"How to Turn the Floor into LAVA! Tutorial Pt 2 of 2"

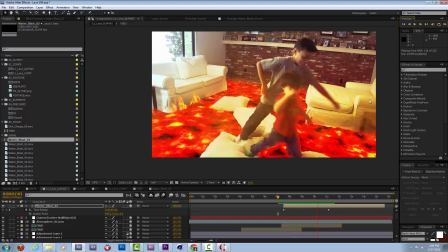1492s
So
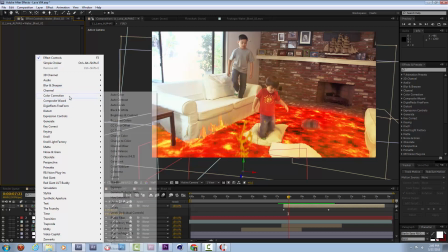1497s
This burst of lava could maybe be a little bit brighter, because I almost don't even see it.
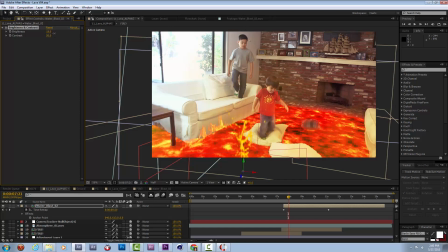1506s
There we go. Maybe I can duplicate it and throw another one of them over here somewhere at a different point in the video.
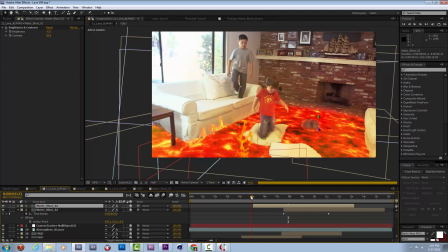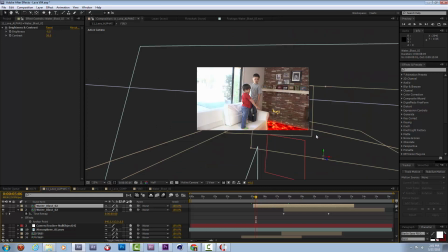1529s
Maybe I'll even combine it with this. Heck.
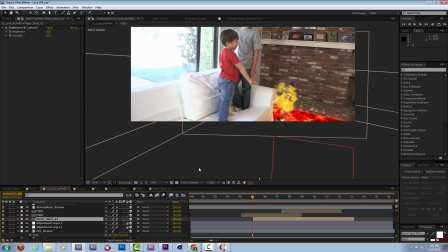1538s
Let's see, I'll throw this right under this fire burst. Play it so it's splashing up. Right as that fire is splashing up, I'll move through 3D space.
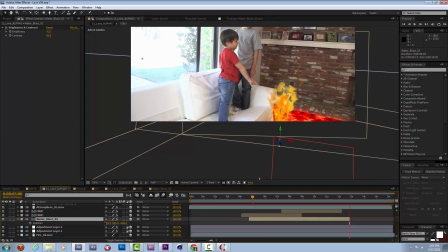1556s
Really, its position should be
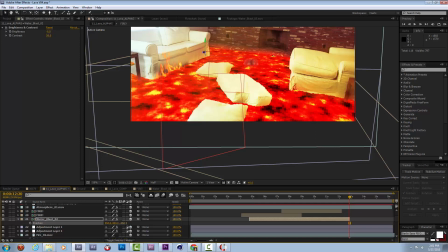1560s
960 by 540, 0.
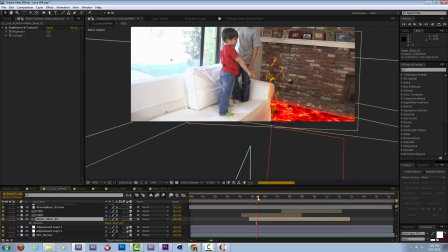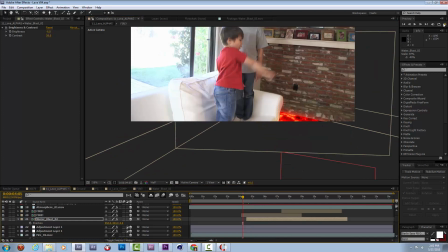1572s
Let's see what that initial splash looks like now.
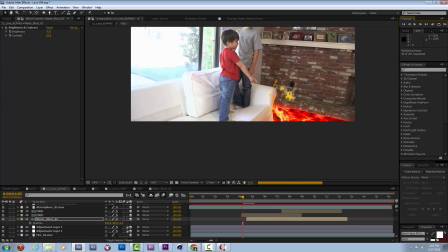1578s
Okay, there's the fire. It's followed by a little bit of lava splash. That's kind of cool. Oh, James.
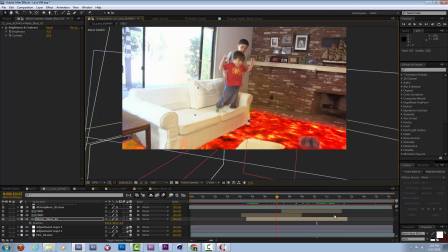1593s
And I'm going to go ahead and wrap this up here, I think. I may add an embellishment or two once I've played it back a few times, but otherwise,
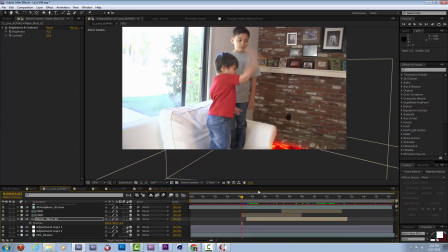1602s
to recap, the way we accomplished this was we took our original footage
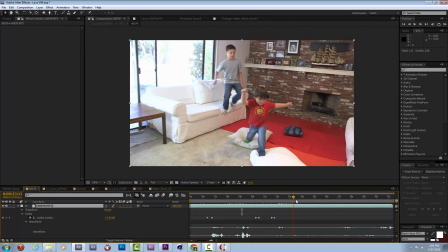1610s
of these guys jumping on these pillows.
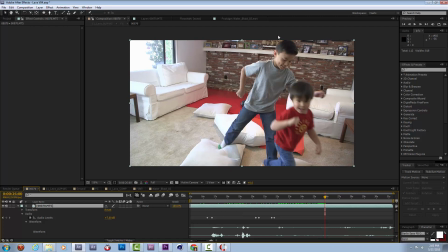1615s
We did a rather painstaking process of motion tracking and then using the motion tracking data to help assist us cutting out all of these foreground elements to leave us with a nice clean plate.
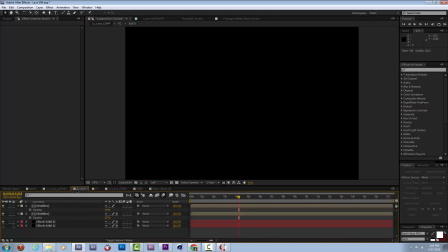1630s
We then combined that with the original tracked camera and threw in this ground plane of lava and little bubbles and stuff.
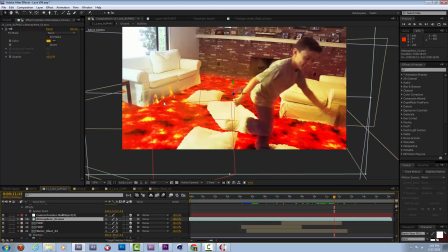1640s
We layered in glows and stock footage of fire and flames and smoke and added in a few glowy effects to really spill this light onto our characters.
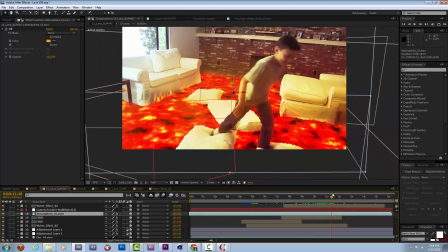1652s
And the combination of all that is leading to this really great glowy lava environment right in the middle of a living room.
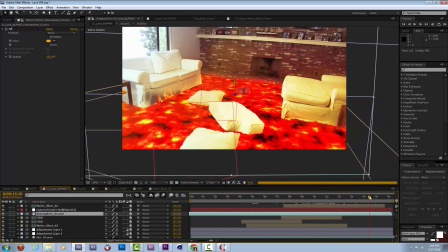1661s
So thank you again, everybody, for joining me for this. I would love to see you guys change your floors to lava in a video with any of your kids or with yourself. Why not? But have fun. I'm really excited to see them.
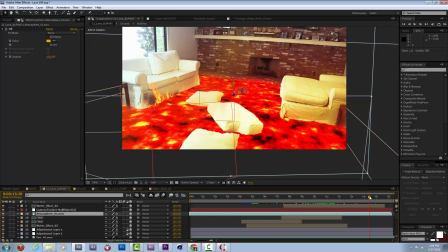1676s
Please tweet them at me. Feel free to post links under this video, and I'll try to unspam them for you. Throw them on my Facebook page. All of that stuff is really wonderful to see. I hope you really enjoy the rest of your day. This is Action Movie Dad signing off. Hey everybody, I'm back.
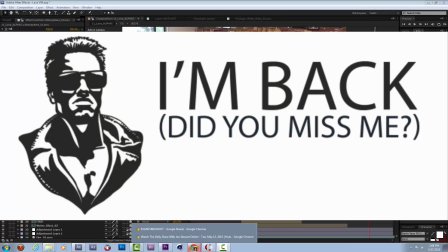1692s
I thought I was wrapping this up, but now that I've thought about it for a second, I want to add one other little touch,
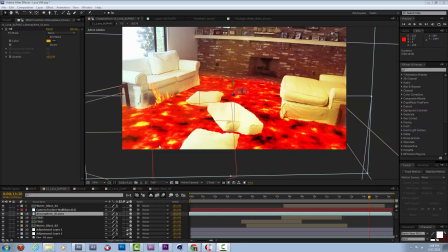1698s
which might be something like a chair sinking into the lava over here. I think that could be kind of cool. So, let me show you that process. So, we are going to go to Turbo Squid.
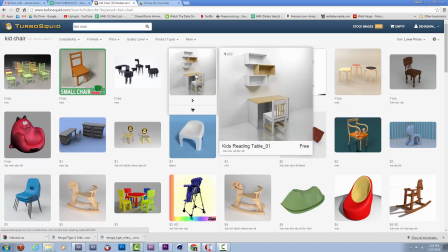1712s
I'm going to look for a kid chair. And a little reading table and chairs and stuff.
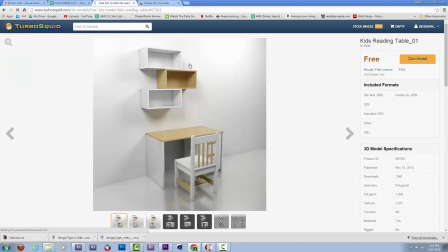1719s
That looks pretty good. Perfect. I just need this chair from it. And it comes in an OBJ format. That's what I need for it to work with Element. So let's download this free one.
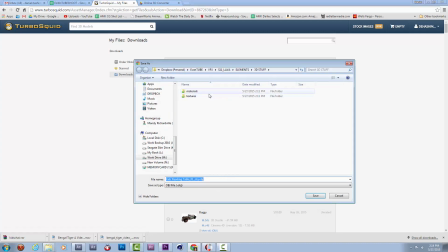1733s
Let's show all the objects. I just need the OBJ. Let's download that right to my Lava Elements 3D stuff.